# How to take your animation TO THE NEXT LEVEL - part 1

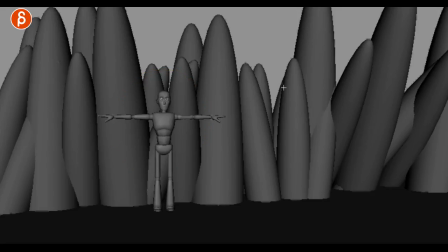(2:50)
So you can kind of establish what the environment is. and again this is very very simple you got whatever vegetation formation character comes in that makes for a more interesting surprise appearance of the character and it's interesting because it goes from far away so you have full body mechanics to up close you
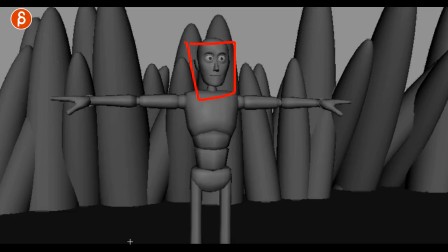(3:09)
have a bigger opportunity to show facial animation and then we cut to the
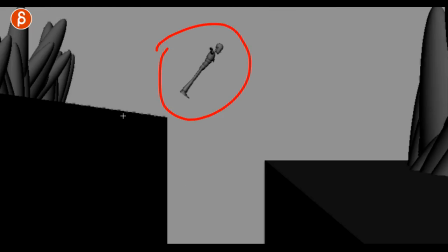(3:14)
actual jump so this is far away for a nice silhouette you can really push
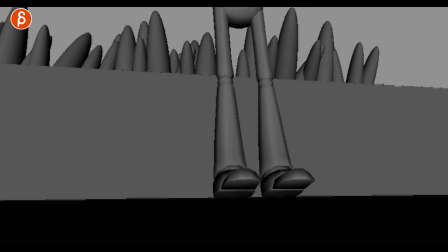(3:19)
the body mechanics then we get to the landing for potentially interesting foot squash you got a little you know you could add little pieces falling off just a bit of an interesting detail and complexity of a lens so then we cut to this shot where you have character being a bit closer to the camera and then further away and the complexities of a turn so it's the same technically kind of the same animation but you're adding different camera angles so you can show off different elements full body a bit closer complexities of a turnaround so it's already a bit more challenging for sure but also a bit more interesting to watch now we're going to look at this so we're adding more detail
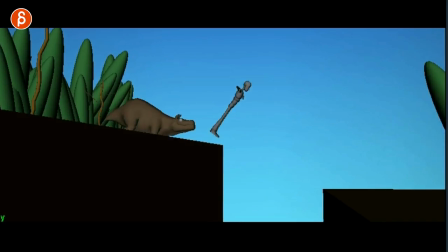(4:01)
character escapes from a creature you get a
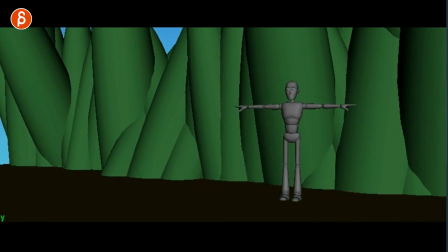(4:05)
few more elements and some camera moves so we're adding a
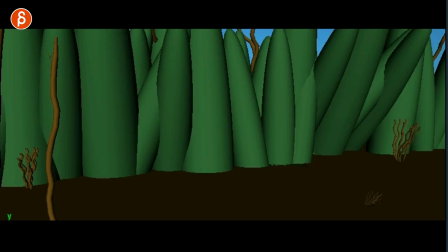(4:10)
bit more interest we got a bit of a diagonal in here and you got a bit more interesting vegetation again this is still super simple but you got some more colors character still comes out of the bushes but now we are giving
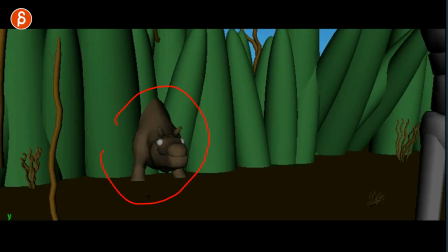(4:24)
the character a reason the character is being chased by something and in this case it will be a creature so you can show off your four-legged animation
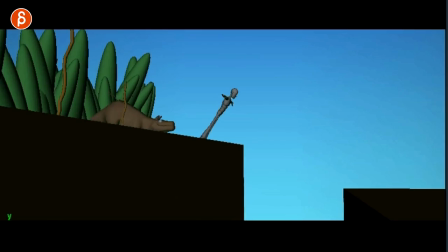(4:33)
skill set and we have a bit of a camera move where we
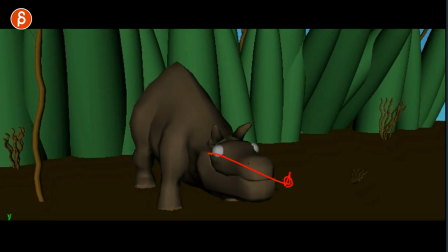(4:37)
are going to the right we're flowing to the right with the character
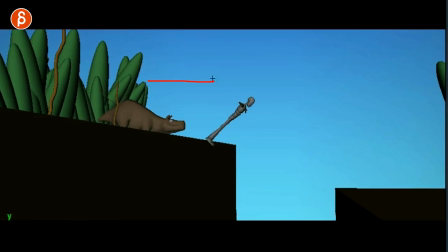(4:42)
and it cuts into this shot where the camera is also still going to the right it's a bit of a more consistency of camera energy and and the action of
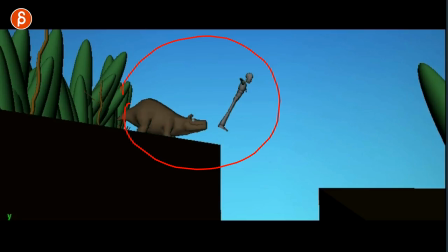(4:51)
the characters going from shot to shot it's a bit more consistent there then we get to this shot where imagine the creature would
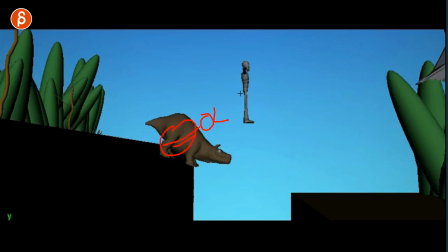(5:00)
be here this is what a creature it is mouth open trying to grab this character who is going ah so you could have a really
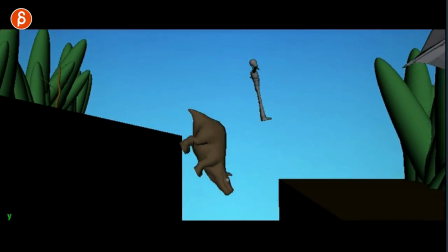(5:09)
interesting action beat through here and if the creature doesn't make it falls down he can just escape or she can just escape and you have as you can
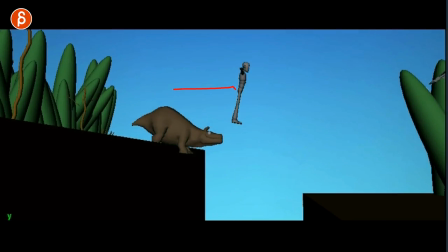(5:17)
see previously the camera goes left to right here the camera goes left to right and the camera falls down with with the characters there's a bit more
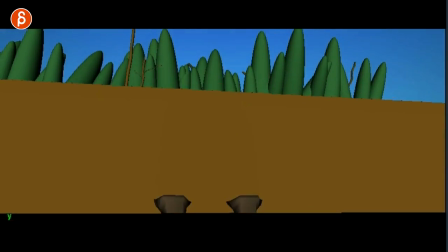(5:25)
energy that flows into this and before that we had an empty shot but here you can see some interesting elements this could be the last moment
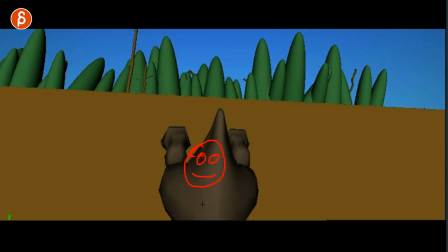(5:33)
of the creature looking ah falling down and then as we
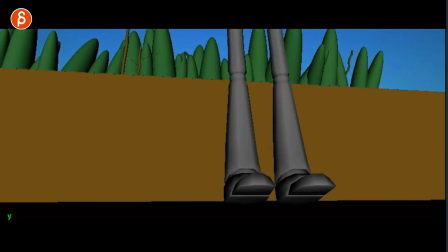(5:39)
exit here the new element comes into frame with whatever complex landing
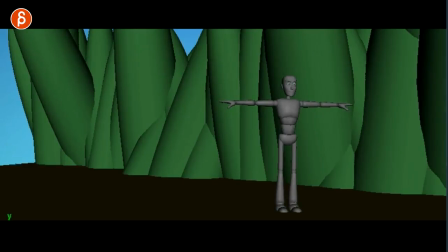(5:44)
you want to add here into this where the character now has a
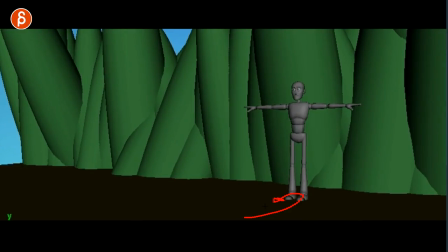(5:49)
reason to turn around going i made it the creature is gone and i'm safe so you can see more elements to it there is now a reason for the character to go from A to B it's an escape and he has to go or she has to go through whatever elements that might be dangerous and in this case there is a jump involved and again you can show off complexities of body mechanics for a human and now a creature and you have a bit more camera movement to make it a bit more interesting it's a bigger flow kind of supports the actions of the characters with the left or right and up and down but it's not too much and it doesn't feel like the camera does a crazy 360 or is in some way distracting from the action again it's one more step but let's go one step further so now we have this let's
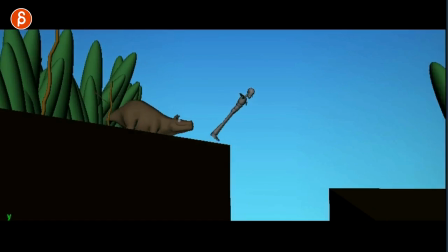(6:28)
go through this version yeah still character being chased by the creature lands it's safe now and so so there's one more thing you could add so let's go through what i did here so you can have now
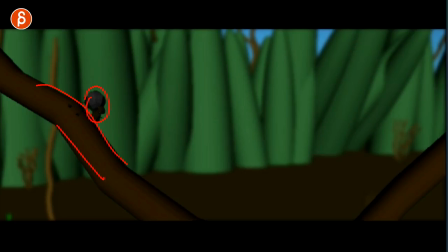(6:46)
a foreground element and you can show off different creature animation and flutters down